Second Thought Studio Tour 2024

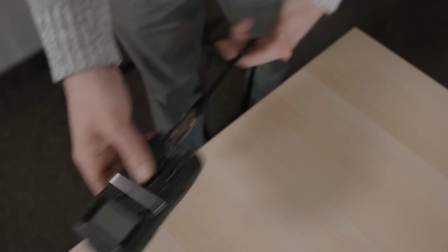(8:13)
We run the mic into a Zoom H5 via XLR, and pro tip here, these things chew through AA's like you wouldn't believe.
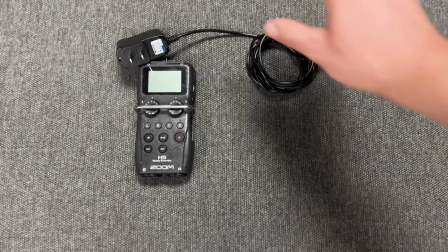(8:20)
If you're gonna get one of these, do yourself a favor and get the aftermarket AC adapter if you're gonna have access to outlets.
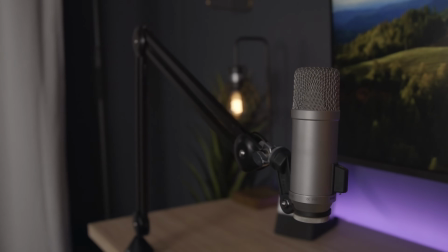(8:26)
No more worrying about dead batteries. Then for my podcast audio, I use this very pretty Rode Broadcaster, which I also got when I worked at Best Buy.
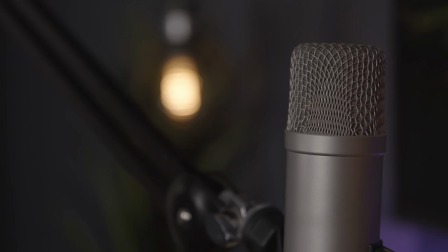(8:33)
Not free, unfortunately, but we got what were called accommodations on some brands, and Rode was one of them, so I got this thing for like half price.
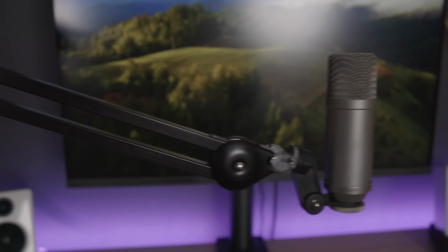(8:40)
Great microphone, sounds amazing. I've got it mounted on a Rode arm, this pop filter is 100% necessary, I would never use this mic without it,
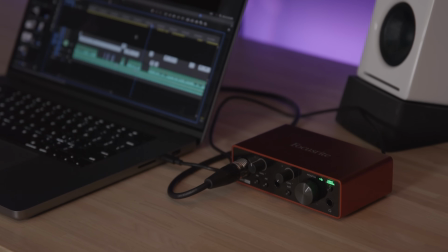(8:48)
and I run it into a Focusrite Scarlett Solo, which is this little audio interface that plugs into my laptop via USB-C. For lights, we've experimented with different setups over the last few years, but I found that I prefer a simple 2-point setup with more even lighting.
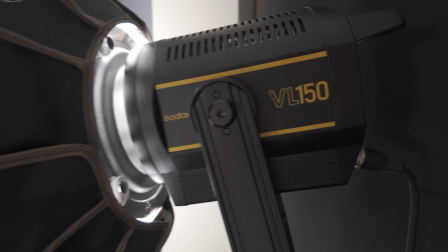(9:00)
For the key, we're using a Godox VL150, which has since been discontinued, with a small rig lantern for diffusion.
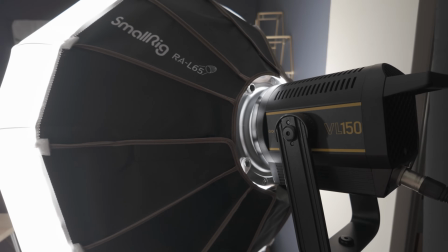(9:07)
This gives a nice, soft, fairly omnidirectional throw, which is great for getting that more even distribution of light.
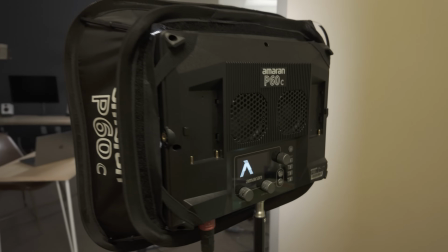(9:12)
For the fill, we're using an Amaran P60C. It's an RGB light that's pretty harsh even with the diffusion, but it's a nice quality light.
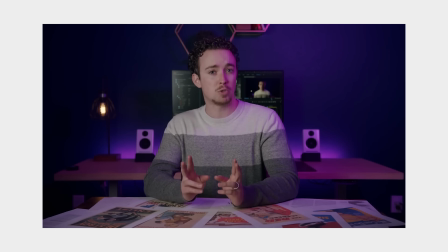(9:20)
We used to set it to a soft purple to give some color contrast, but looking back, I actually really don't like that look anymore.
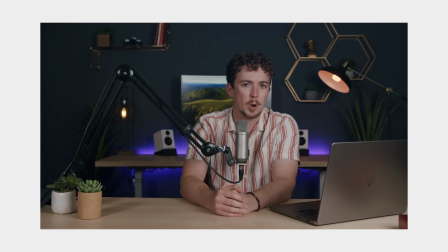(9:26)
So recently, we've just been setting it to daylight for a cleaner, more traditional look. And honestly, that's pretty much it. 3 kinda janky sets, 2 lights, shotgun mic, and a 5-year-old camera. You don't really need all that much to make a really professional looking end product. Okay, last thing to show you is the workstation, which isn't really a workstation at all. I originally intended this room to be like an editing suite, but it didn't work for me. I found I didn't like to sit at a desk all day and look at a giant monitor.
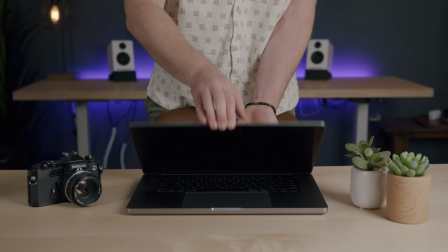(9:58)
It just felt too rigid for me. So these days I've minimized my setup as much as possible.
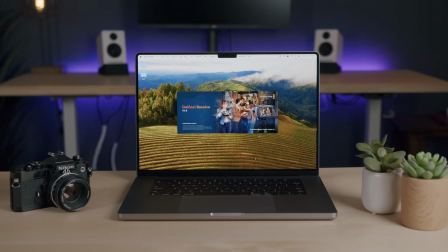(10:02)
I use my M2 MacBook Pro for all my work. Emails, script writing, color grading, video editing, podcast recording and editing, keeping up with my daily tasks.
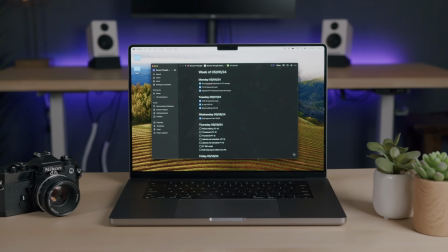(10:11)
Literally everything lives on this laptop. Notion is my productivity app of choice.
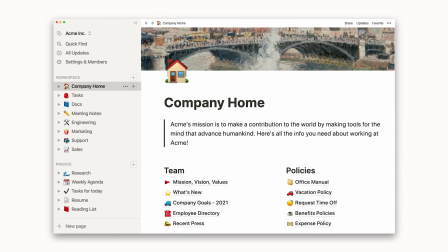(10:15)
I'm not really big on the whole productivity obsession, but Notion really is useful for things like production schedules and to-do lists and stuff.
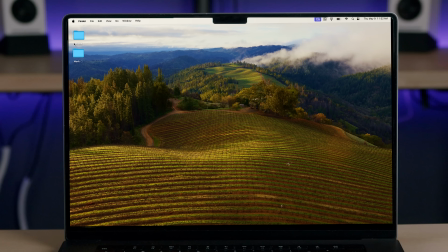(10:22)
Then if you look at my desktop, I've got just 2 folders, one for home stuff and one for work stuff. And from there, each one branches off into all my projects and documents and things like that. I wouldn't say I'm a terribly organized person, but if I didn't have this set structure to my work files, I would probably lose my mind. As for where I work, it's pretty much wherever the table is left from the last shoot. If it was a second thought shoot, I'm facing this way. If it was a first thought shoot, I'm facing this way. If I'm writing or editing the deprogram, I'll typically lie on the couch. No use having a laptop if you're gonna chain yourself to a desk all day. Honestly, it's kinda crazy that my job can pretty much all be done with this one magic rectangle. It's kinda wild. I press buttons on this thing and money appears in my account. What a world. And that is everything. All the things I use to run this channel, second thought, first thought, and the deprogram. You don't need $1 million setup to make really cool content, and you certainly don't need to buy all your gear at the same time. I started with a camera, the cheapest lighting kit I could find, and a whiteboard to make little stick figure videos. It's been a long process to accumulate the stuff that works for our operation. Hopefully, some of it'll work for yours. This is all very likely to change as our priorities change, and I'll keep you in the loop if we do anything exciting. But yeah, go make something cool. I'm gonna go do some cable management. No, I'm not. Who am I kidding? I'm just gonna go somewhere else. Actually gonna bring this with me.